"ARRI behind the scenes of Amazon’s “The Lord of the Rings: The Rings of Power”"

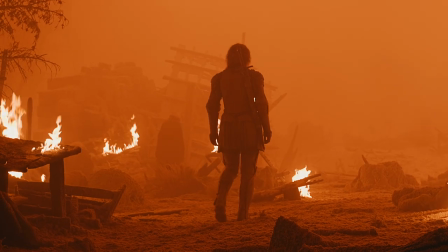4:11 I was starving the sensor. We found the sweet spot, so within an image, you'd have this beautiful gradient of color, even though really it was in one very specific, very narrow range of color.
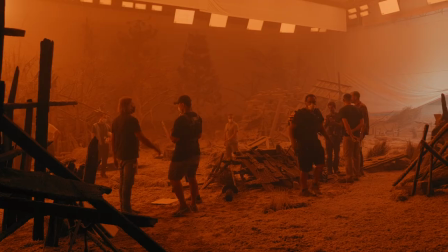4:25 What we ended up having to do in post, and we did this in visual effects, and we did this with Skip Kimball at Company 3,
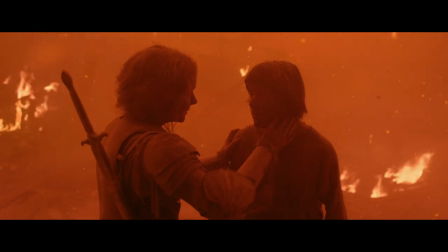4:30 is in a very targeted way, with the fires that we added and the fires that we had on set practically, we had to go through each shot. We had to make sure to shift them just right. the darker tones a certain amount and the brighter tones even a little bit more,
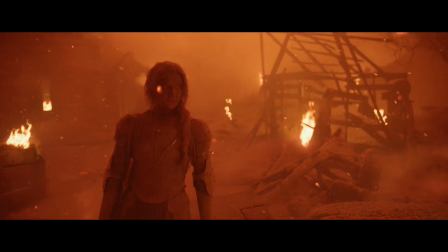4:44 so that to an unnatural degree, we shifted the fires even more toward red.
Okay, I'm happy.
In terms of controlling the light, we had full control over every light on set.
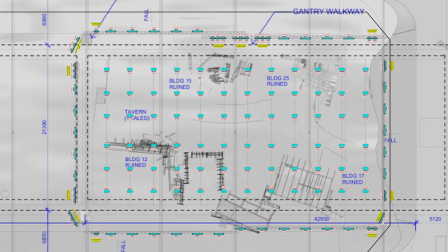4:57 We created this massive softbox over and around the set.
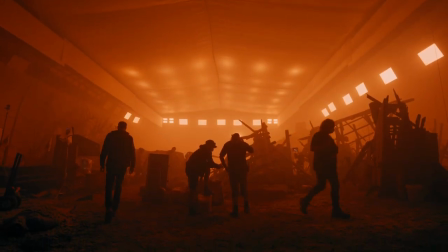5:01 So we had a huge piece of muslin going all the way across the set from the top and the sides,
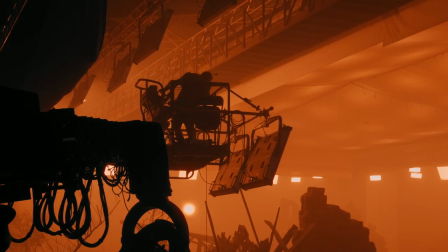5:08 and we had several hundred sky panels S60s in the roof shooting through it and
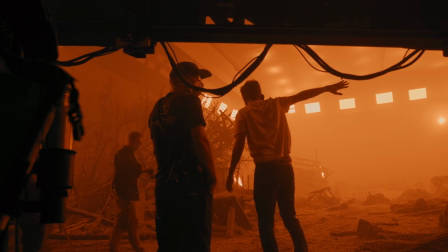5:14 then mostly S360s ARI sky panels around providing a soft backlight any direction we looked and then I did
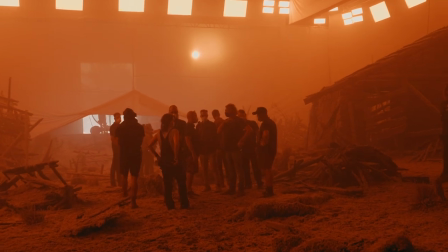5:23 use a hard tungsten Fresnel through the muslin to create a kind of hazy sun in the background which VFX could then take and comp and move per the movement of the camera.
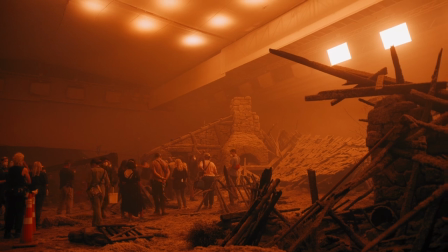5:35 Oftentimes to create contrast we would turn off half the lights on the ceiling and only put half the stage lights on,
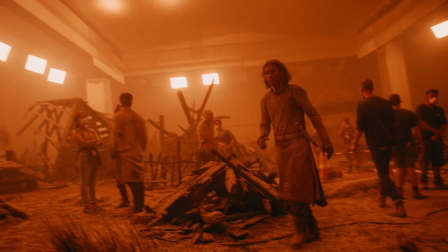5:42 and so you automatically created a dark side to the camera. It became a very fast and efficient way, actually, once you started shooting, because we basically had lights everywhere.
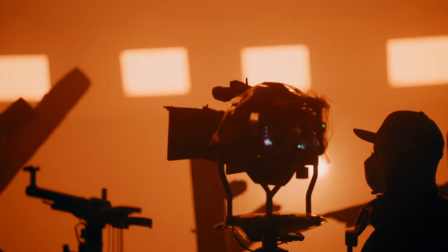5:53 Ultimately, when we were on the ground shooting, all we really needed to do was add a little bit of eye light, and that was it. One thing we did on this project in visual effects is we experimented a lot with different backings.
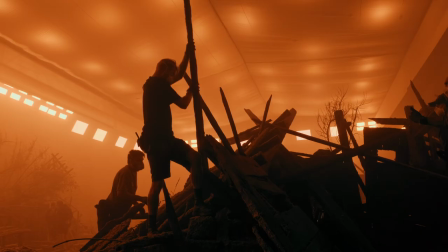6:10 This is a scene that's all fully red. It's very smoky. The world falls off into this fog bank that kind of disappears into nothingness. And so we thought, okay, what makes sense to put back there? What's going to make it easiest for us to extend the world a little bit and then have it fade off into completely smoked out?
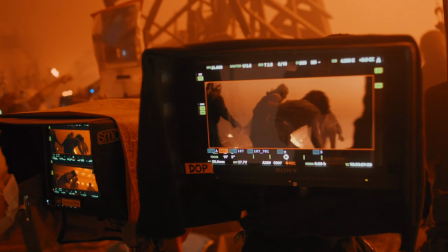6:26 We thought about black and found that we had these details in frame, like silhouettes, that showed up in the red, smoky world as shades of darker red. And then if we put black behind everything, it's almost like it came forward in a way and kind of became a part of the scene and kind of closed us off so that to add anything, we would have to push it back with more smoke before we could do anything. We would have to roto everything in the foreground just to be able to add more layers.
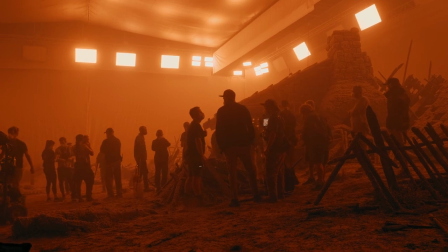6:51 But with the muslin, what we found is that almost kind of acted as a final layer of smoke.
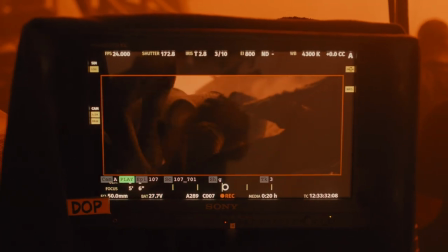6:57 That background muslin kind of pushed the world back. And instead of it being right in front of camera in the way that it felt, it felt like it was really, really far away.
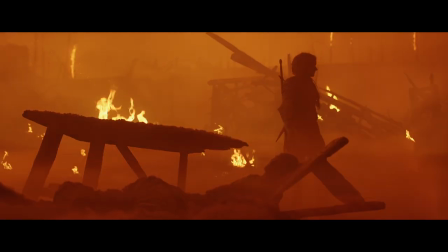7:05 So now we saw, okay, that's where we need to add additional layers in visual effects to kind of extend that world.
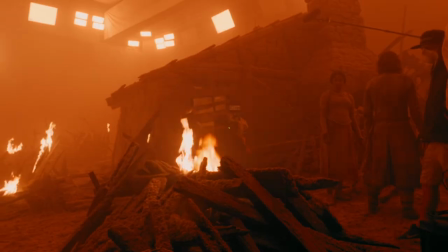7:13 Once we hung up the muslin and we actually put some fog in the room and had the special effects going, it was really kind of incredible how the detail kind of fell away.
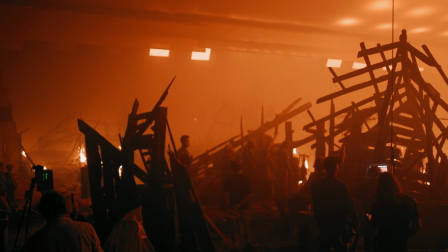7:21 You know, even the seams in the muslin went away. All of the material that we were using to mount the muslin kind of went away.
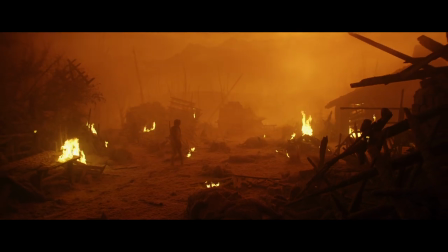7:27 And we ended up with a pretty nice palette that in visual effects we were able to use to put stuff in the background. Because it was pretty close to what we would expect that final layer of smoke depth to be,
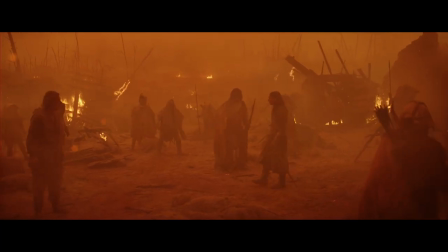7:38 we didn't have to roto people's hair all throughout the frame to have that background.
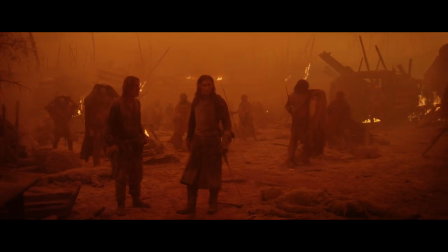7:43 We were able to have that as a starting point and only where we were positioning some added element, like let's put a building right here.
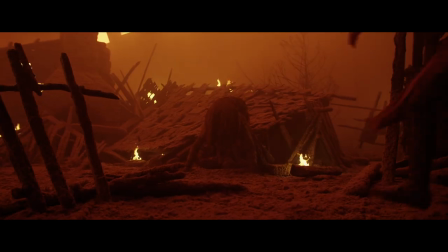7:49 Only where we did that did we have to roto. And what that meant is we could choose where to put those things based on where people's hair was. And those shapes that we would add into the frame are all added in concert with everything we're adding in the foreground. Because in visual effects, we're adding some of the stuff that you might think is shot in camera, including some of the layers of smoke,
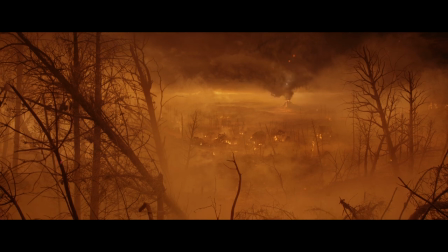8:11 some of the texture in the smoke, some of the black smoke in particular is stuff that we had to add in visual effects because black smoke is not as
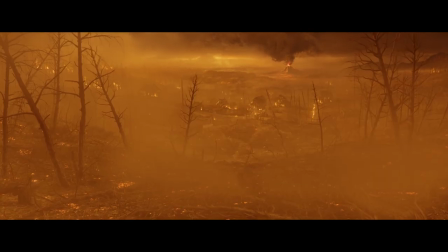8:17 safe, and sparks flying through the air.